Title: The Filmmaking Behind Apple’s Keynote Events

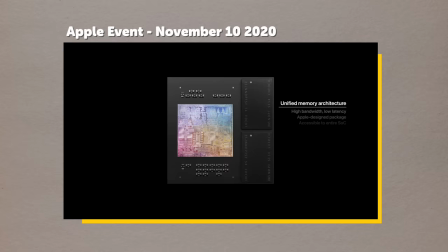244s
It's smooth, calculated, and varied enough to hold our attention through what is essentially a tech-heavy hour-long presentation.
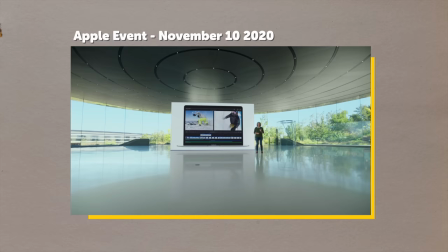250s
For the presenters talking to camera, the camera is often moving in a subtle dolly in out or camera arc around the location. This helps to keep a sense of constant movement versus having a boring tripod static shot throughout the whole presentation.
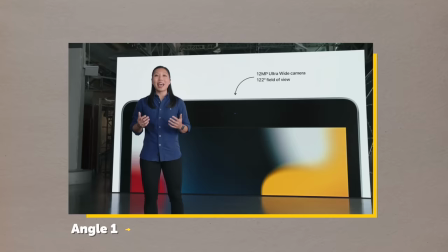263s
Full screen overlays from the LEDs help to blend these angle changes so we can return to the presenter's A-roll at a different angle or camera movement than we've seen previously.
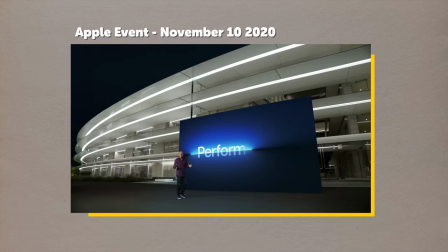271s
Having camera movement like this naturally makes the shot feel more professional as precise and consistent movement like this isn't easily replicatable by any iPhone user. Hence why it stands out and feels more cinematic to the viewer. It also helps that the locations used in these Apple keynotes are almost made for this kind of camera movement.
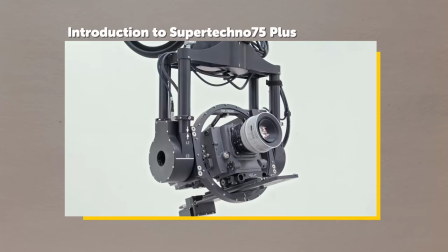288s
The floors are all flat and smooth with high ceilings, meaning that dollies or techno cranes would be relatively simple to lay out and use in these spaces. There's also a few instances where both the camera and the presenter help lead our eye to the next location or the next presenter. Like this example where Craig looks off to the right of screen and then the angle changes looking over his shoulder to show us who he's actually looking at.
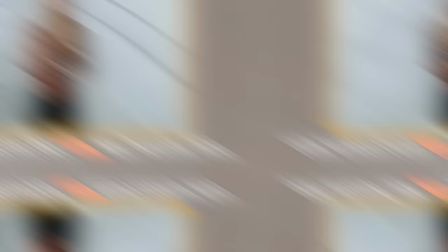308s
And then the shot cuts again and we're now up the stairs with this new presenter. Editing and visual effects techniques. The most standout effects in Apple's keynotes are almost all in the editing and VFX work,
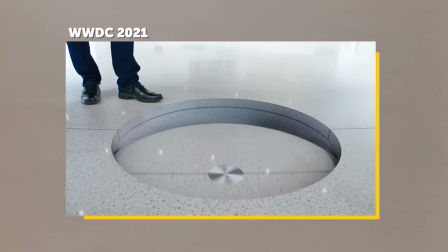319s
with perhaps the most obvious being the masterful transitional effects used throughout the whole one hour presentations.
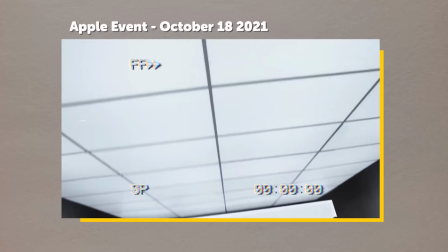325s
I mean just look at some of these transitions. So much planning and VFX work was needed to pull these off and to make most of the match cuts completely invisible to our eyes.
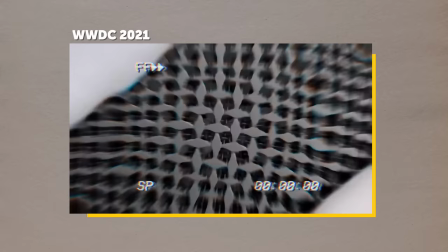334s
Apple seamlessly used these transitions to blend from one location to the other, and from one presenter to the next one.
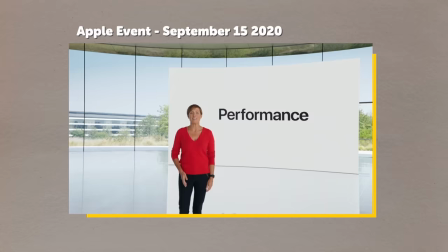340s
The most common use cases for these techniques is by using Apple's campus architecture as blend points for these edits.
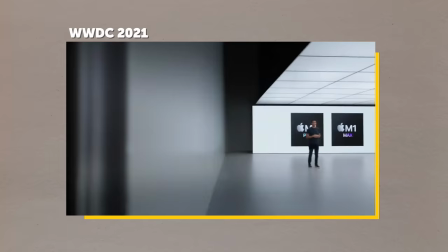346s
Dibbing down through floor levels to create the appearance of blending vertically through the ground, lateral dolly moves to pass through walls,
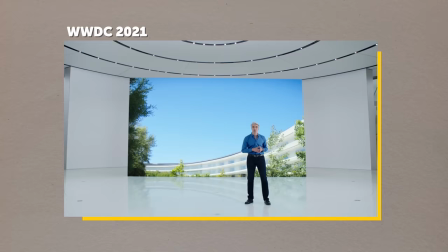353s
and match cuts with the products on the LED screens as we track out from the full image back out to the physical sets.
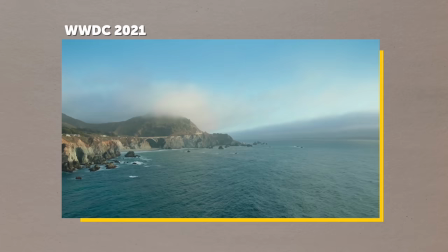359s
Speaking of match cuts, I think these are some of the most impressive elements that Apple use in their keynotes, mainly because of just how seamless they are.
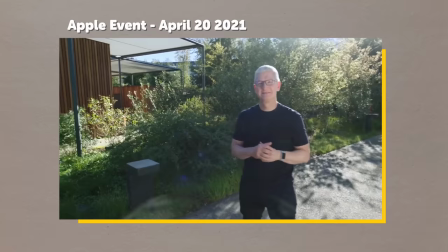366s
Match cuts are incredibly hard to do, but Apple somehow seems to make them look effortless,
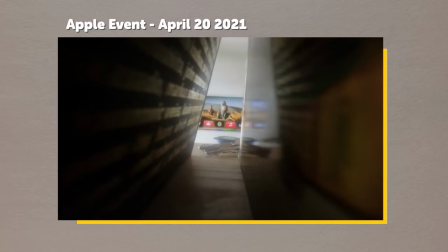370s
with many done by camera movements blending in with an architectural element, and sometimes by using physical objects that exist in the space, like this transition from a studio light flare to a sun flare. They also do some incredibly impressive blends by adding in CGI to existing elements.
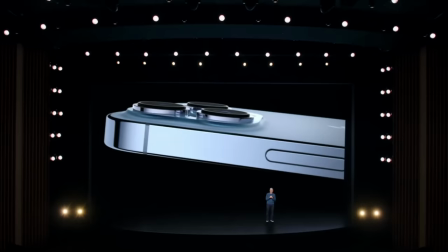385s
Let's enjoy one of my favorite transitions in all its glory.
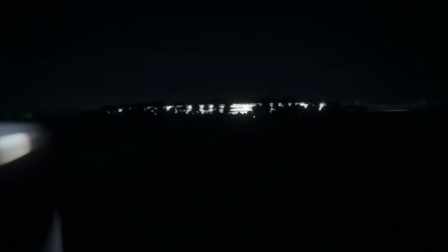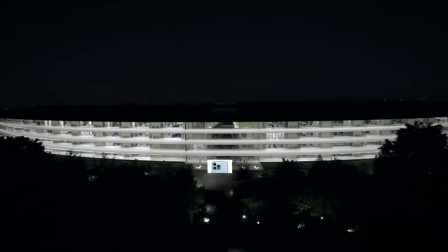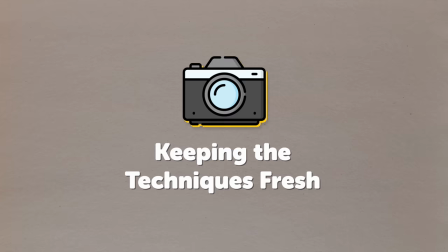Keeping the techniques fresh. I think what often goes unnoticed about Apple's keynotes is how they never really overuse any of these techniques. They could easily add a fancy transition or a VFX element between each location, but oftentimes a simple cutback to a previous location is all we see.
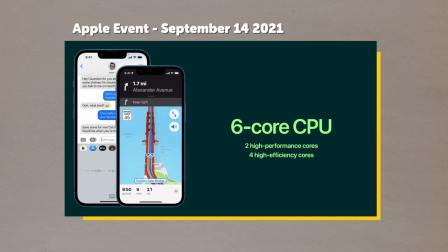422s
There's loads of simple traditional motion graphics effects and utilizations of CG elements on top of practical location elements, making what would otherwise be a very ordinary presentation format into something continually engaging.
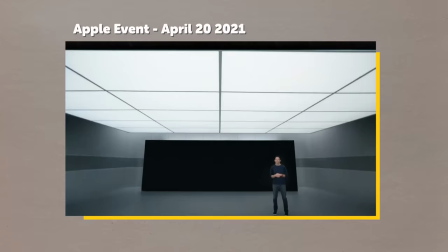434s
I think Apple have really struck a balance between engaging and dynamic visual element,
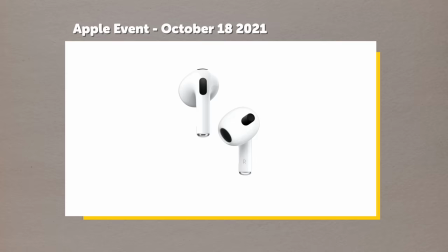439s
while still not straying away from the true stars of these keynotes, these being the fancy new Apple products themselves.
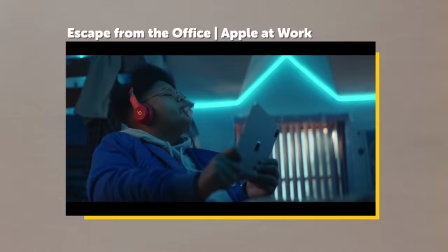444s
And Apple still do flex their incredible cinematic techniques in full force during the product ad trailers included within these keynotes. I want to make a quick note that as of 2022, Apple have kept unbelievably secret about what goes on behind the scenes making their keynote. So even though I've analyzed these conferences to the best of my filmmaking abilities, I could be off accuracy-wise with a few of the details.
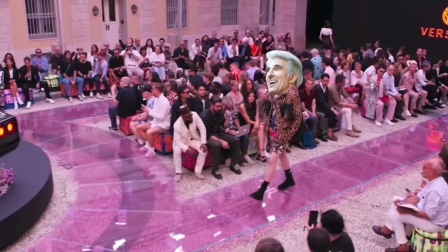465s
Except how fashionable Craig Federighi's shirts are because we need to get that boy on the catwalk. And speaking of fashionable people, check out this other video on my channel right here where I break down some of the weekend's incredible live sessions. Be sure to hit that subscribe button if you haven't done so already, because if you do, I'll be sure to get you the phone number of Craig Federighi's tailor.
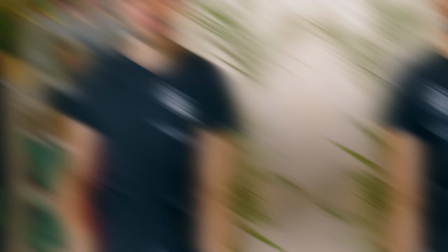484s
Maybe. Thank you all so much for watching and I'll see you in the next video.